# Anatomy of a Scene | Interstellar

Hello, my name is Carson Blickenstaff and I will be diving into a scene from one of my favorite movies, Interstellar, directed by Christopher Nolan. Our scene begins with a close-up of a daughter Murph and her father Cooper as she tries to convince him to stay because the ghost in her bookshelf communicated to her that he should.
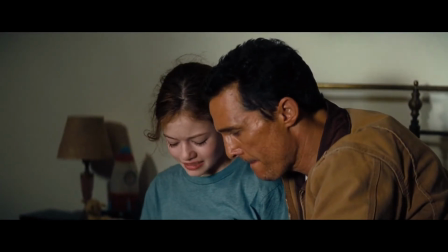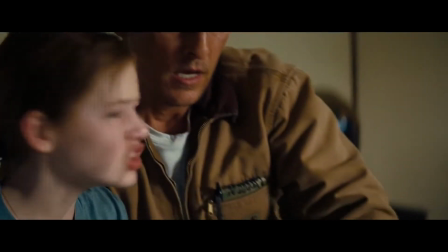As the discussion continues, we see several almost shot reverse shots take place between these two.
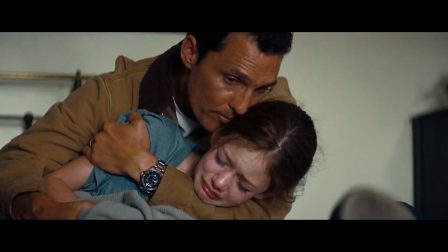We also see shots where each of them are placed within the frame, and by doing this it allows us to always see the emotions of each character and since the focus switches from face to face it directs our eye to which character we should be paying attention to in that moment because these
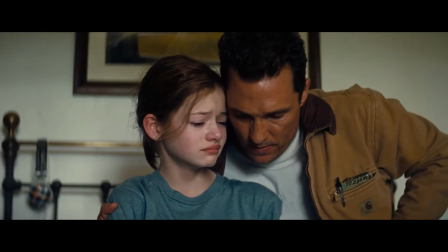shot and editing choices we can clearly see that cooper really doesn't want to leave his daughter but at the same time he knows that it
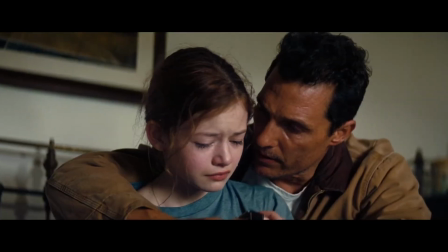is what he must do to ultimately protect her to further capture our attention throughout the scene the lens only focuses on the subjects,
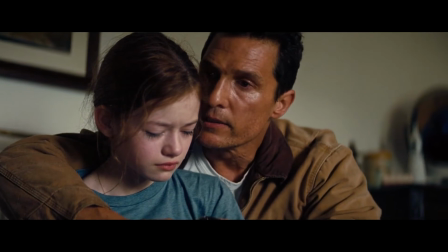leaving the background blurred.
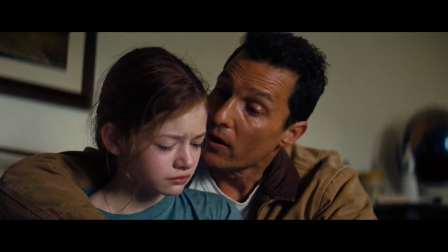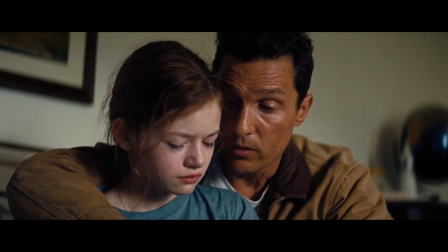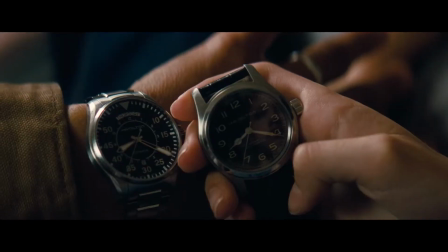Another thing that is happening throughout this entire scene is that as Cooper attempts to calm Murph down, and actually ends up making it worse, the music starts to very slowly build.
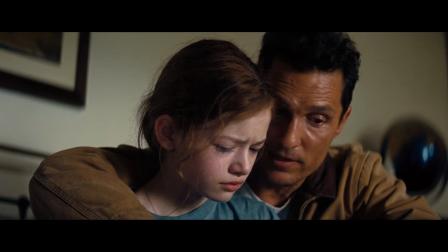It will continue to build, and as it does,
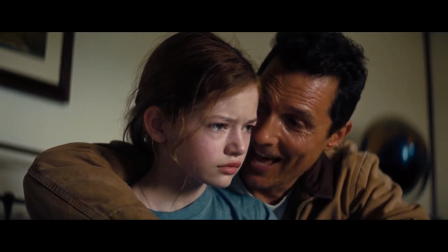it builds tension for the moment when Cooper finally does leave. communicating to us the emotional significance of this moment to
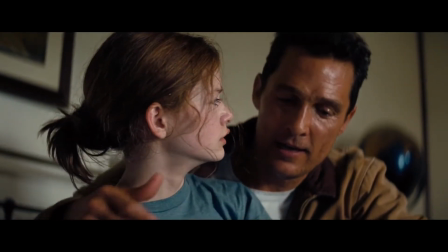both Murph and Cooper
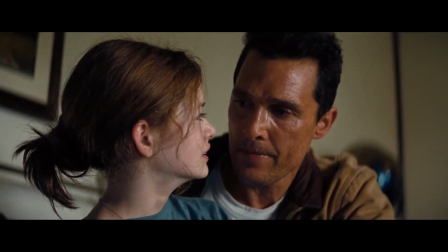I don't
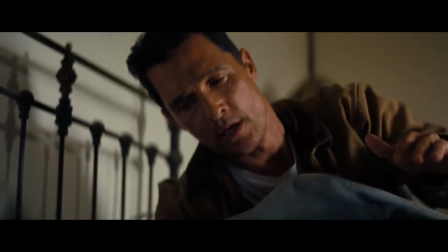don't mind don't make me leave like this come on Murph don't make me leave like this Murph
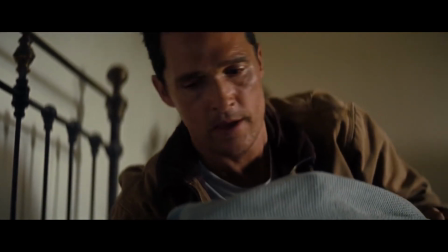time and how it shrinks and expands are very important in this film so it is interesting that we just saw a shot reverse shot between the two characters and the two watches.
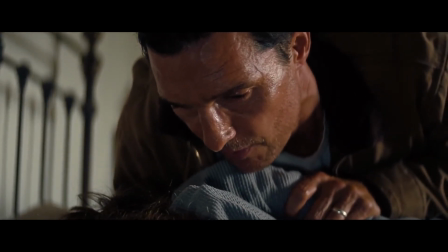This foreshadows that importance of the concept of time later in the film, and also gets us thinking about the theory of relativity that Cooper was trying to explain to Murph.
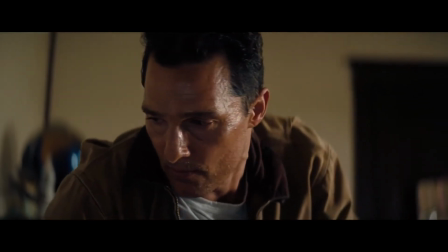Also, on top of that, we see Murph throw the watch across the room, and since the camera follows this action,
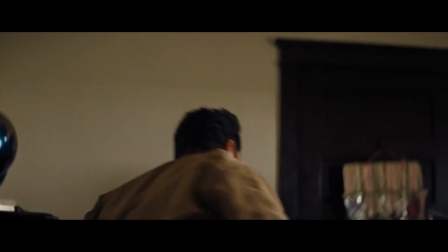it signifies to us that the watch is important and we will be seeing it later in the film.
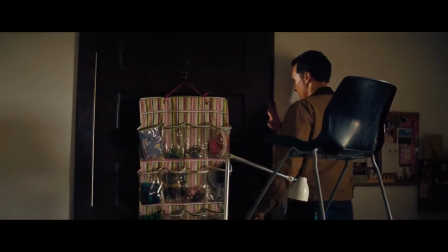As Cooper is leaving Murph's room, another book drops from the shelf, and the shot cuts back to Cooper.
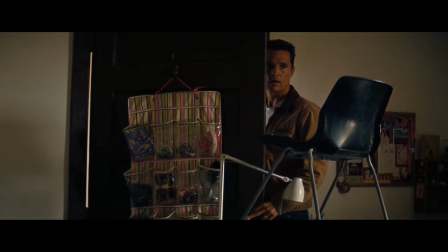This This allows us to see the flicker of doubt on his face, almost as if he is asking himself what if there is a ghost.
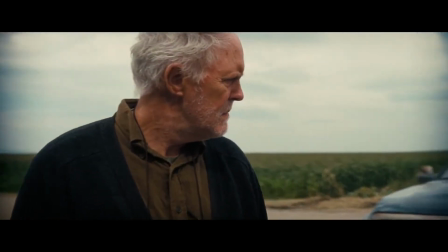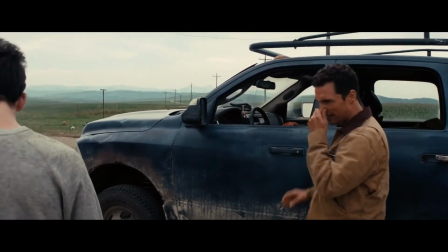As Cooper walks outside and says his goodbyes, we have a very wide angle shot of the farm that he is leaving behind,
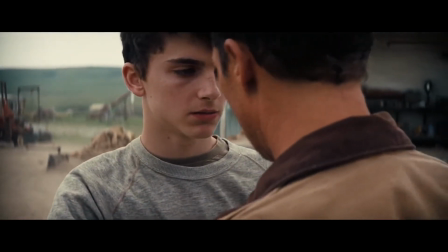but when Cooper pulls his son close, it transitions to a more shallow lens for this shot or reverse shot with his son.
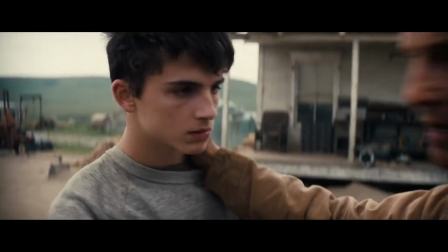This signifies to us the importance of this moment between father and son, and possibly their final farewell.
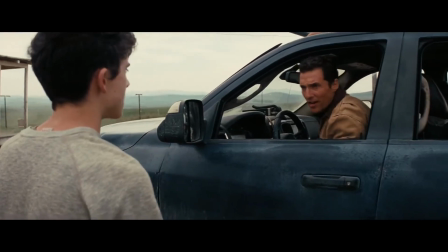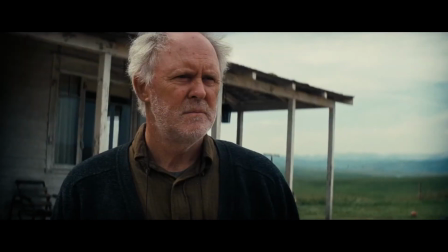The music is still building as this scene plays out and as Cooper gets into the truck and starts to drive away two really interesting things happen.
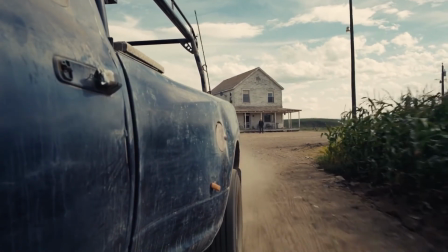The music really kicks in which gives us a certain finality to Cooper's departure and we see a shot almost as if from the side mirror that shows dust being kicked up from the truck.
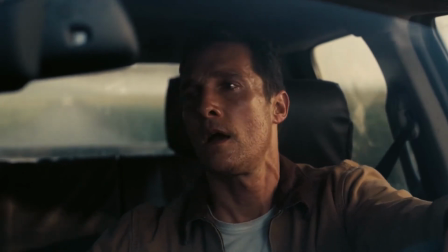This use of depth and space puts the dust between Cooper and his family and makes it look like he is vanishing, like a ghost.
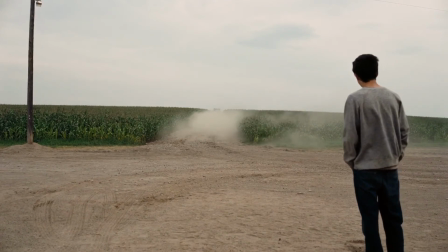This small but very genius move foreshadows exactly that. Cooper becomes the ghost that is trying to communicate with Murph.
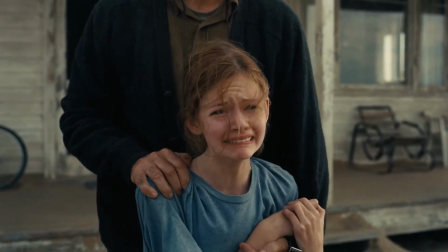The music continues to build and we hear the voice of Cooper counting down to the launch.
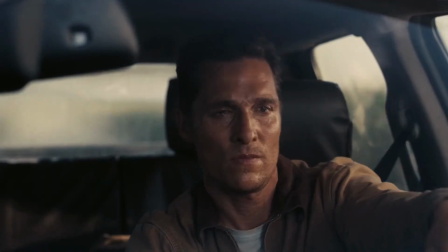And finally, we reach the climax of the scene with the launch of the rocket, symbolizing to us the eruption of emotion that both Cooper and his family feel.
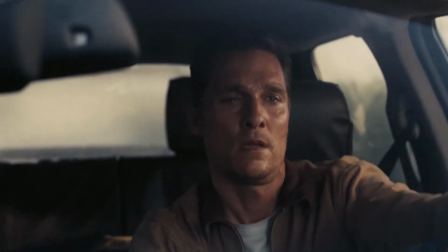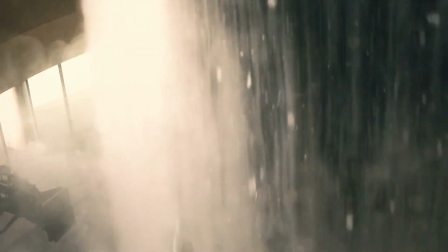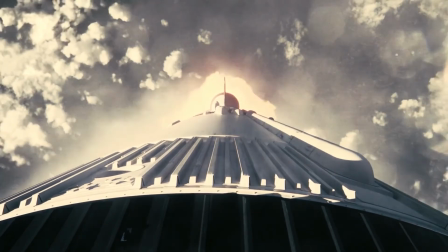As the rocket is blasting away from Earth, we can see that he almost has the same look on his face as when he was driving away from his family.
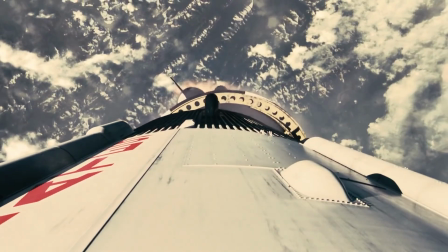This shot tells us that he is still thinking about Murph and how reluctant he is to leave his family behind, even for the sake of humanity.